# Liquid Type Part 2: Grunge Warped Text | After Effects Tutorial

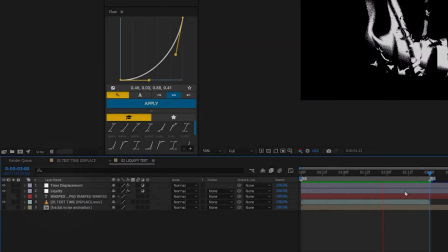8:16 I've added timeline markers, and there's a new adjustment layer for the time displacement. That's referencing this pre-comp here that I showed you before.
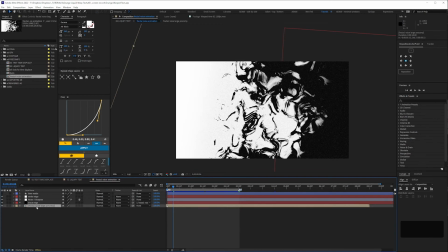8:24 If we double click on it, we've got another pre-comp at the bottom. This is getting a bit inception. And if we go into that,
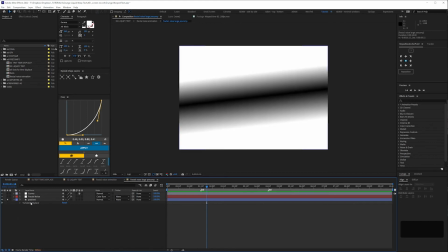8:32 the bottom layer is a shape layer with a gradient and turbulent displacement applied.
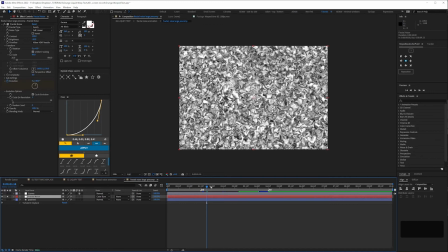8:40 Then a fractal noise layer using the swirly preset. This is animated so it loops.
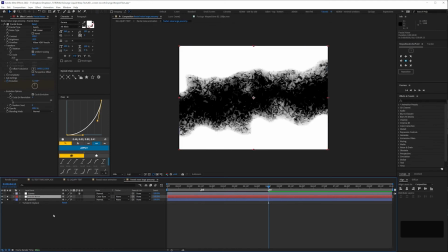8:48 And that's set to color burn. Then I bump the curves way up with an adjustment layer.
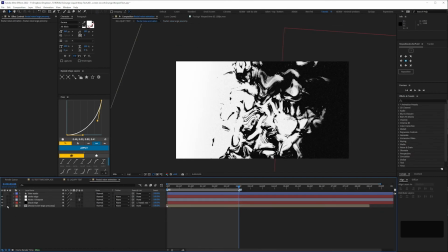8:57 So that comp is scaled and rotated. Then I've added a bit more black here.
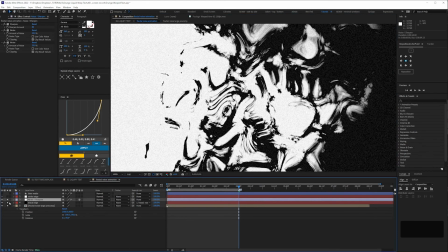9:08 Then an adjustment layer to get rid of the softness and adding in some noise. Again, these are all things you can take or leave. And this layer here, adding in some white to the edge.
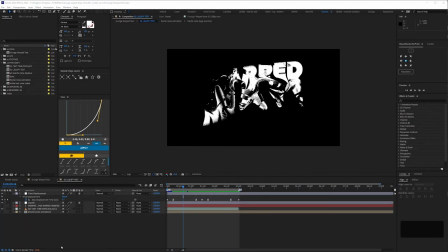9:22 The time displacement which references this comp is only set to 0.1, as we don't want it too crazy. Well, you might, but I don't. If we bump it up to 0.3, you can see it sends the text all over the place here, which is a bit much.
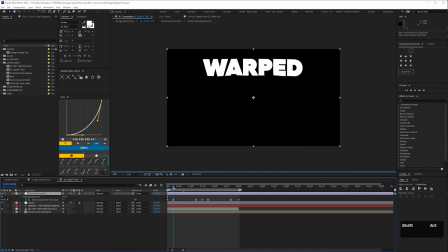9:35 I've also keyframed it from 0 to 0.1 so that when the text resolves, it's relatively undistorted.
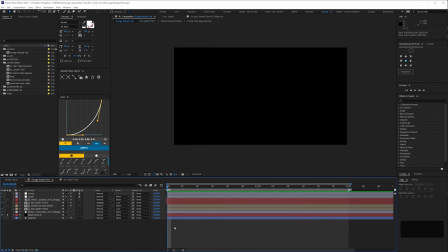9:40 Now we can look at the final comp. We've got a black solid and a photocopy texture set to 60% opacity.
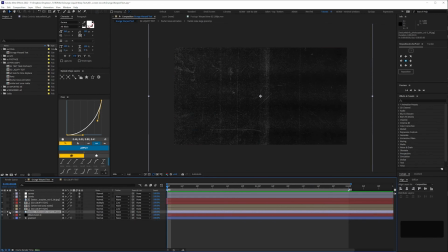9:48 Then I brought in the O2 Liquify text comp, but time remapped it so that the overall animation is a bit quicker, from 3 seconds down to 2.
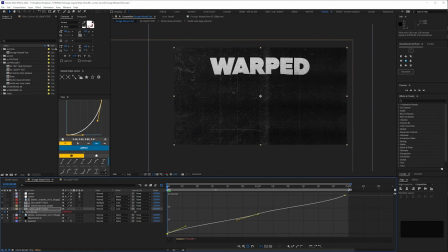9:58 but by time remapping, we can choose to linger on the distortion a little bit more by adjusting these curves.
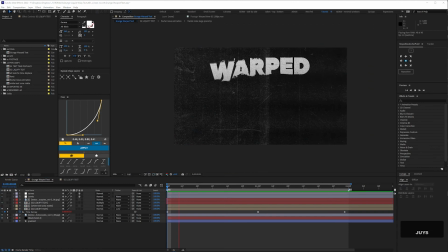10:04 So that gives us this.
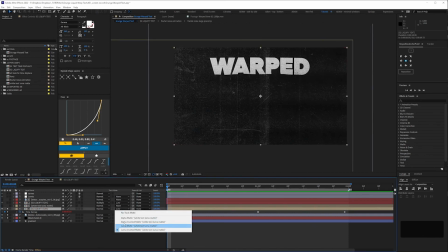10:09 The text is using this comp as a Luma inverted mat, which is just more photocopy textures. Then we've got a duplicate of that text with a red fill.
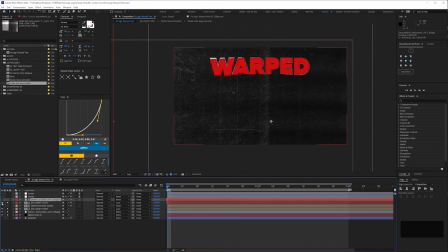10:22 And that's using this texture as a Luma mat.
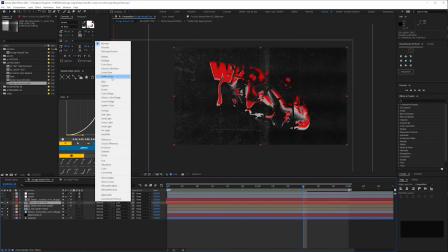10:27 And I've set that to multiply, so the red is more prominent when it's overlaid on the white text.
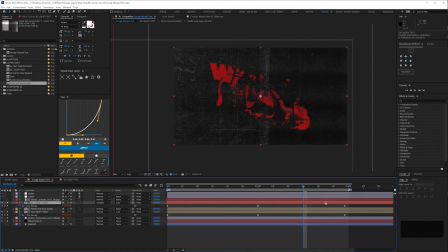10:33 That's shifted forward by one frame, so you get this overlap. And the time remap keyframes have got the same looping expression we used earlier. Then we have an adjustment layer with levels and curves, just bumping up the overall Luma. And also a compound blur.
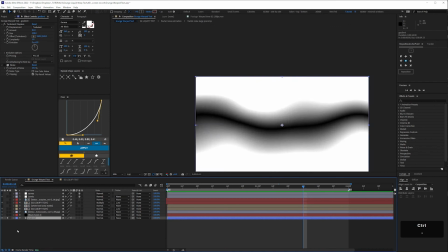10:48 This uses this matte layer here, and gives a very subtle blur just at the top and bottom.
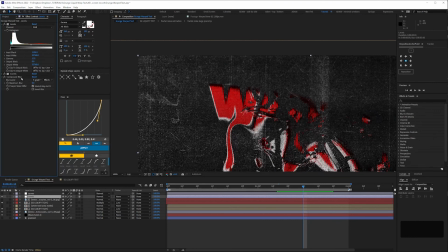10:54 We're getting into macro level fine tuning here, but sometimes little touches like this can help things feel a bit more organic. I'm not sure how much it registers, but it's there.
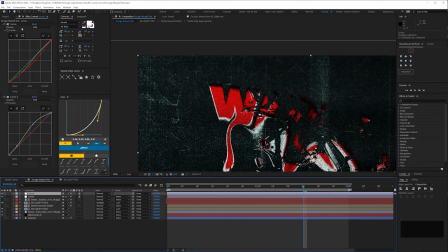11:03 Lastly, we have more curves. Just pulling back on the red and adding a very subtle amount of blue, and then boosting the overall whiteness a bit more.
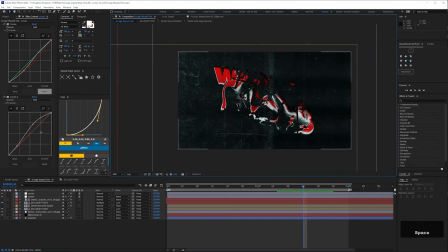11:14 And that's it. Thanks for watching. See you again next time.